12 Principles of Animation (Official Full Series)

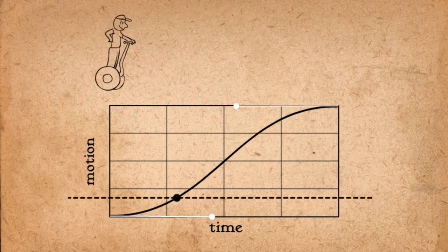718s
As time progresses, the object starts slow, gets fast, and ends slowly. Use it wisely.
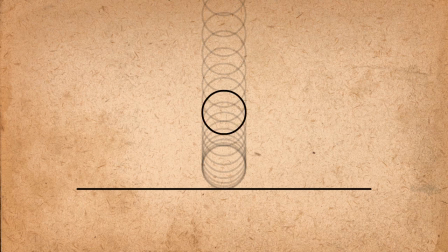723s
For example, you wouldn't add a slow-out to a bouncing ball as it's colliding with the ground, but you would add it as it's bouncing back up.
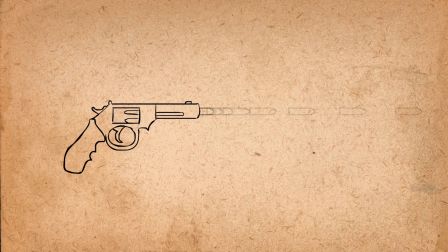729s
You wouldn't add it to a bullet coming out of a gun, but you would add it as the gun comes up due to whiplash. Using this principle can allow you to only have to draw one in-between if the motion is quick enough.
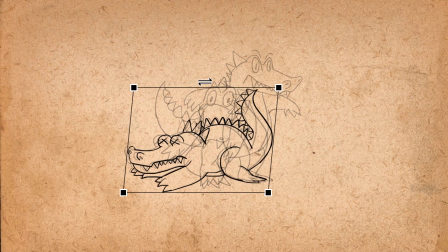739s
Draw one in-between and then add another frame on either end with the drawing slightly skewed in the correct direction, and then it's done.
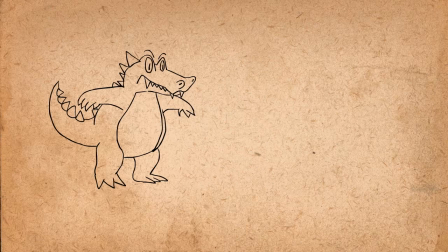746s
Sometimes you don't even have to add the one in between. This kind of motion can be achieved in 3D with very extreme curves.
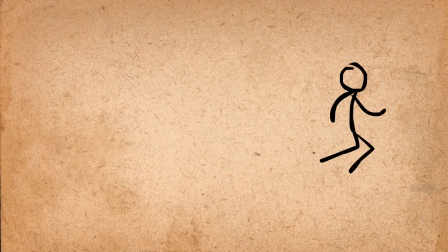753s
Many people starting out with animation get impatient and draw the next frame very far away from the beginning.
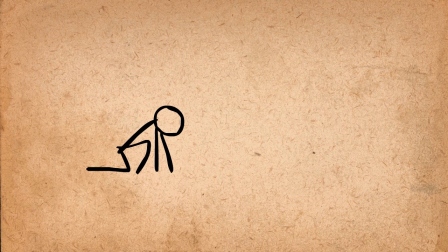758s
It's very unrealistic for a character to go from completely still to super fast, so adding a few drawings to ease into it will fix the problem. A good way to fix a choppy animation is to analyze the space between the drawings.
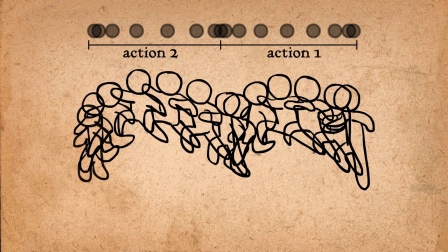769s
They should be evenly spaced with drawings closer together at the beginning of the action and at the end of the action, and drawings farther apart in the middle.
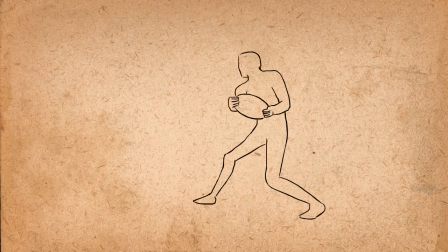776s
Alright, the seventh principle of animation is called arcs. So very few organisms are capable of movements that have a mechanical in and out or up and down precision. Most living creatures will move in a circular path, otherwise known as an arc. So let's say that we were given these key poses and were told to fill in the poses in between.
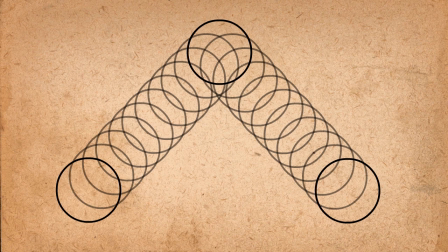795s
Simply taking the midway point between the poses will not work because this looks way too mechanical.
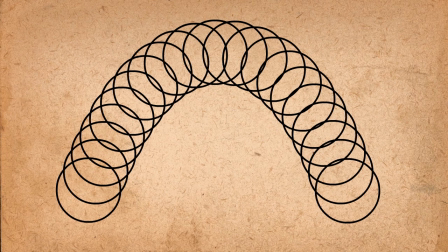800s
The ball needs to follow an arc. Of course, we also need to consider the slow in and out caused by gravity.
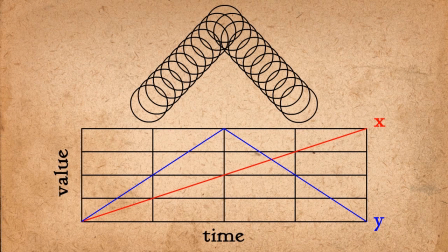805s
When doing this in 3D and motion graphics, we can achieve this effect by keeping the movement in the x-axis constant, but giving the movement in the y-axis a slow in and slow out. This will give the ball its arc.
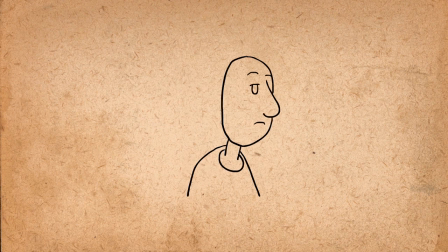817s
Now let's look at this head turn. Right now it looks pretty dull and straight, but if we add an arc to it, it gives it a little bit more character. Forgetting about arcs can lead to some obvious mistakes. For example, we may in-between this movement by calculating the midpoint like this and and cause the shape of the object to shrink.
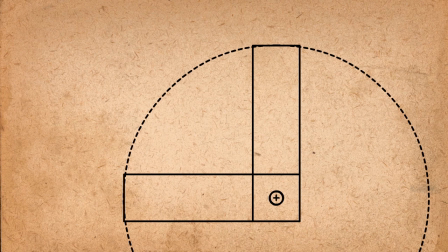832s
If we were to draw a simple arc as reference, then this movement would be a lot easier and more realistic.
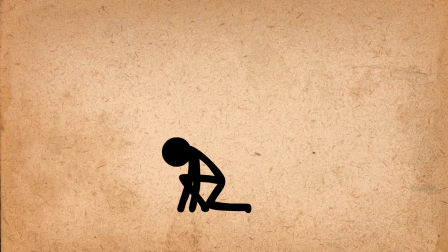839s
Arcs can be added to almost any figure movement. This guy is landing on the ground. Let's have his body settle in an arc.
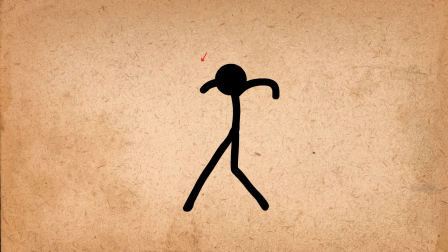847s
This guy is reacting with shock. Let's have his body and arms follow an arc. This guy is taking a step.
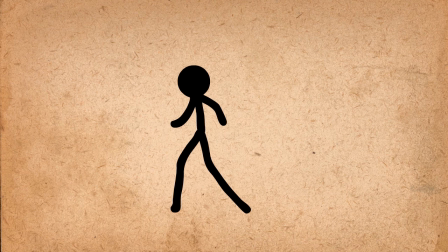854s
Have his body move down and up in an arc before he even takes his next step. This guy is kicking. have his leg and body follow through in an arc.
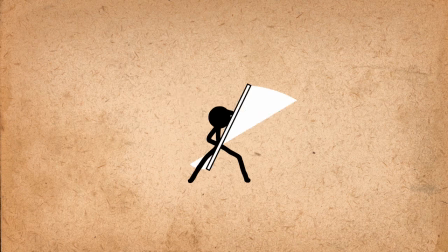864s
When movements are very fast, you can add arcs in the form of a smear.
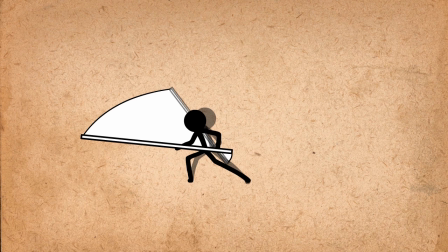868s
Take the beginning and end pose, and draw an arc in between, and fill it in the same color as the object, maybe slightly transparent, or fragmented towards the end of the action.
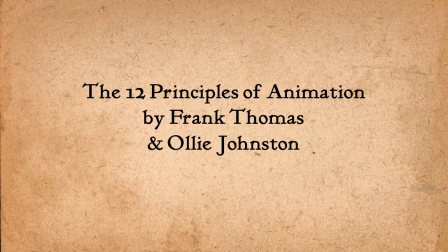877s
Okay, the next principle is called secondary action.
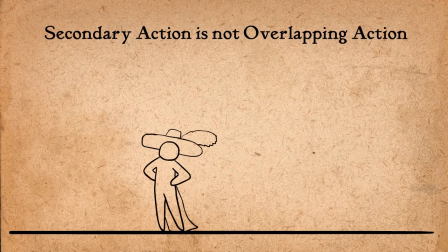881s
This principle is often associated with overlapping action, although according to Frank and Ollie, it means something very different.
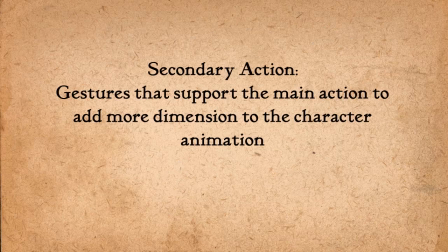888s
Secondary action describes gestures that support the main action to add more dimension to the character animation.
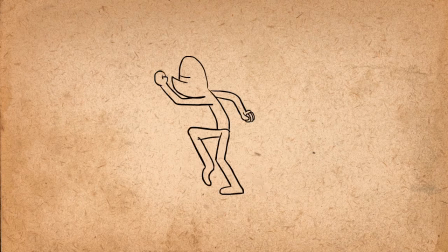894s
For example, a character may be walking angrily. The primary action is the legs, and the secondary action is everything else. The arms swinging, the head bobbing, and the facial movements. Let's say a character is about to knock on a door. The secondary action of the other hand will communicate what kind of door knocking this is. If it's a fist, it makes him look angry.
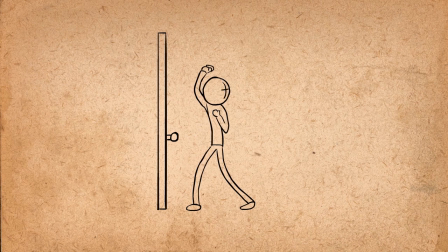912s
If it's dainty, it gives him a graceful, happy vibe. If it's tucked close while the head looks back and forth before knocking, it communicates that he doesn't want to be discovered. This guy is picking up a box. We can give him more personality by having him rub his hands together and twiddle them in the air while getting ready to pick it up.
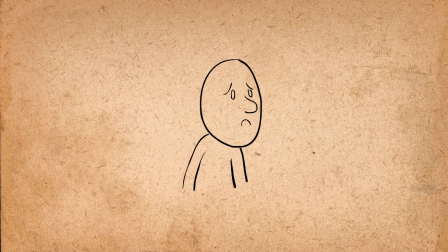929s
It's important not to let the secondary action dominate the primary action. If a figure has a sad expression that should be seen, and we are adding a secondary action of wiping away a tear, the hand shouldn't cover the face. On the other hand, don't let it go unnoticed. People might not even notice that there's a tear there, unless you give it its own time.
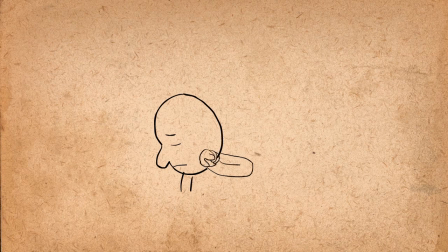947s
This is why the principle of staging is very important in secondary action. So let's take this simple bite animation and give it some secondary action. First, let's make him lick his lips to show that he's hungry. Next, let's make him close his eyes and have his eyebrows go up showing that he likes it. Last, let's make him shake his head because he cannot believe how good it tastes.